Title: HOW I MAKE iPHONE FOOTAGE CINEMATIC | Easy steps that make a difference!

Everybody loves a good cinematic shot with a DSLR. But what about with an iPhone?
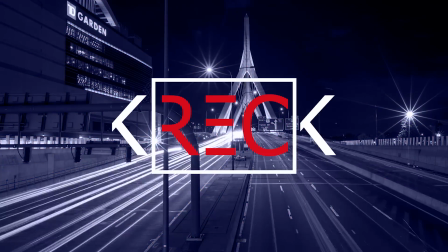Today I want to show you a few quick tricks you can use to make your iPhone footage a whole lot more cinematic. This video is very similar to my cinematic camera movements video that I made a couple months back.
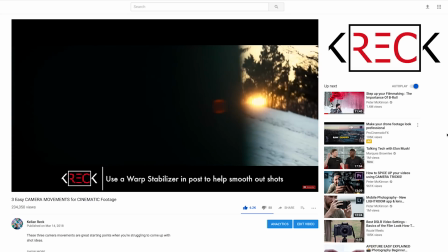[0:29]
You can check that up here if you haven't seen it, but this video in particular is going to target filmmakers who don't have a DSLR and are shooting mainly on their iPhones. So the first thing you want to do is make sure you're shooting in slow motion. If you open up your camera, you can slide over to the slow motion option on your phone.
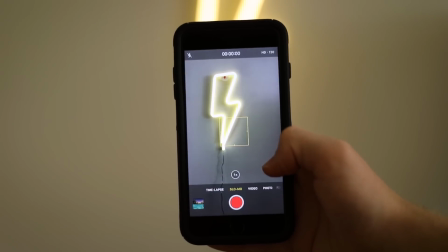[0:45]
I'm using an iPhone 8 Plus, so I have two options for frame rates in slow motion.
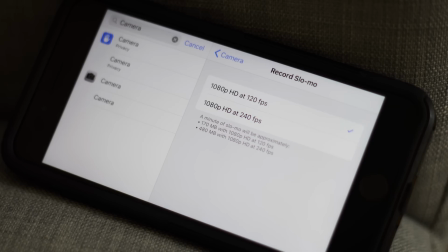[0:51]
In the settings, I can choose between 120 frames per second or 240 frames per second. Depending on your version of iPhone, you may have different frame rates for your slow motion, but I generally like to go with 120 frames per second.
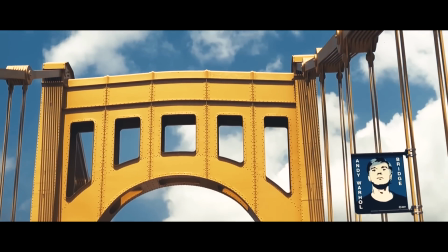[1:04]
That's 5 times slower than standard speed when I conform down to a 24 frame per second timeline.
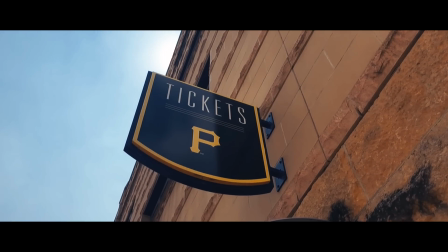[1:10]
So this 5 times slower motion looks really nice and has a nice cinematic touch to it. Now, once I'm in slow motion mode, I move on to my most important trick, putting something in your foreground.
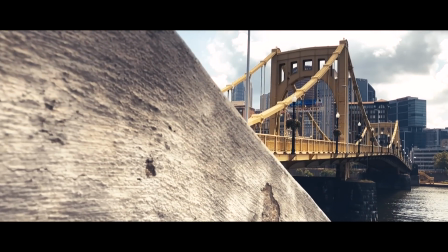[1:22]
From there, I'll slide my camera out from behind it. Now, because the iPhone lens is relatively wide,
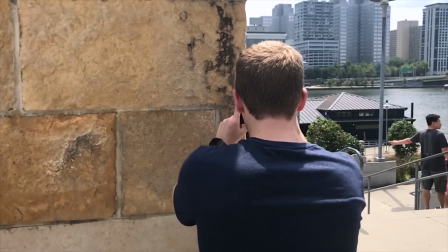[1:29]
you'll have to get pretty close to whatever your foreground object is, but it still works really well. Just get right up there, slide out from behind it, and you'll have a nice subtle reveal that really adds a lot to any video shot.
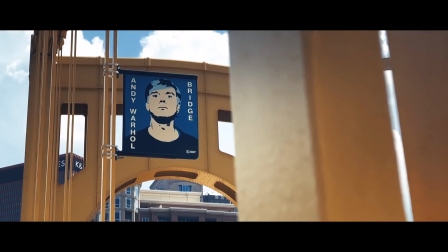[1:43]
Because phones are essentially all automatic when it comes to exposure and focus, there's one really important step that you need to do before pressing record.
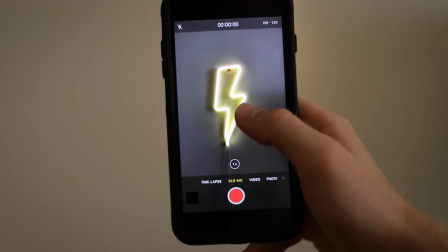[1:52]
Start by looking through your camera at the final frame of your shot so that you have the proper exposure. Now tap and hold on the screen of your iPhone. After a few seconds, you'll see an AE/AF lock.
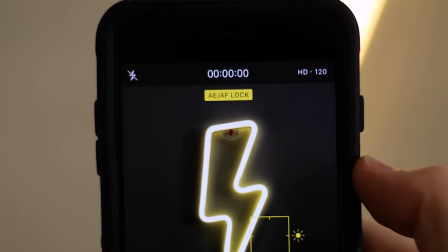[2:04]
Your exposure and your focus will lock on that final frame. Now, if you bring your camera back behind the object in your foreground, the screen will go dark because it's being blocked,
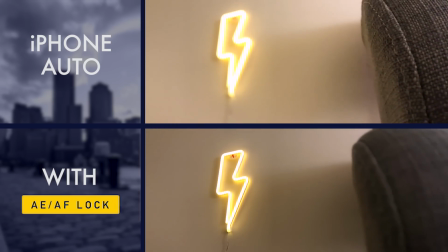[2:15]
and then you'll slide it out and you'll have a perfectly exposed, perfectly focused final shot.
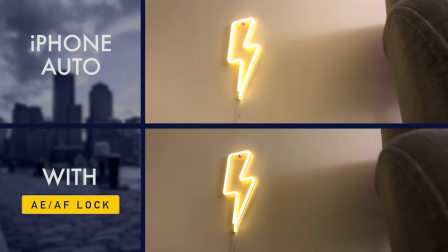[2:20]
If you don't do this, your initial frame is going to be very bright because it's going to try to compensate for the blocked lens, and then it's going to have to adjust as you're sliding out, and it just won't look right. Your initial final shot is going to look very bright, and then it's going to dim down. So you really want to make sure that you're locking your focus and you're locking your exposure just by tapping and holding on the screen. There are apps out there that can allow you to do this, can really customize the camera on your phone.
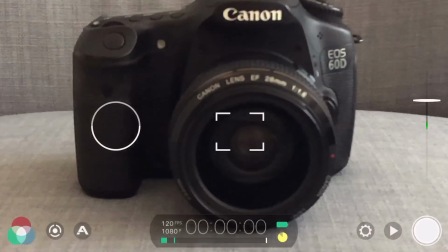[2:47]
There's some like Filmic Pro that are going to actually give you a focus sort of toggle where you can adjust your focus manually on your camera.
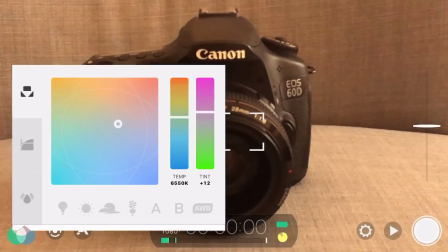[2:56]
You can adjust your exposure and everything else, and you can lock these settings in. And this is really nice to use, really useful. However, for this video, I want to keep it as simple as possible. No additional apps, just your phone. We'll talk about those apps in a future video.
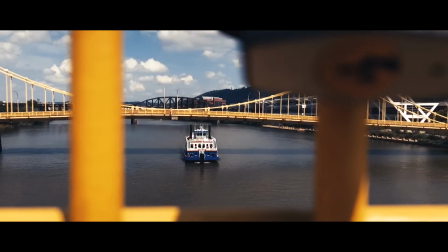[3:13]
Now, the combination of this move, this subtle reveal, and slow motion will make a huge difference in your shots. It'll stabilize the shots and it'll add that nice touch that really provides
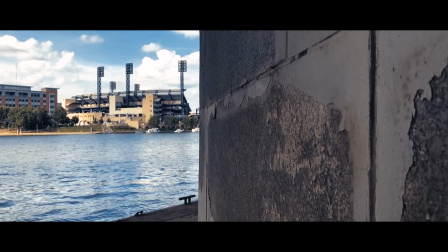[3:25]
some sort of almost suspense as you're revealing a city or you're revealing a person.
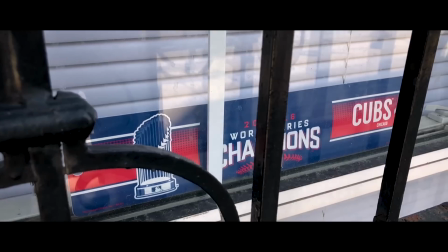[3:31]
I used this move over and over in my recent Chicago vlog that I shot on my phone, and it really added a nice touch. So go out and give it a try. Toss your phone in slow motion, throw something in your foreground, and slide out and try some different cinematic moves and see what you can come up with using your iPhone. I hope you enjoyed this video, and if you did, please leave a like, write a comment down below, and definitely go ahead and subscribe. I post videos every Wednesday at 10 a.m. with the goal of helping you become a better filmmaker and photographer. Thank you so much for watching, and don't forget to go out there and make something.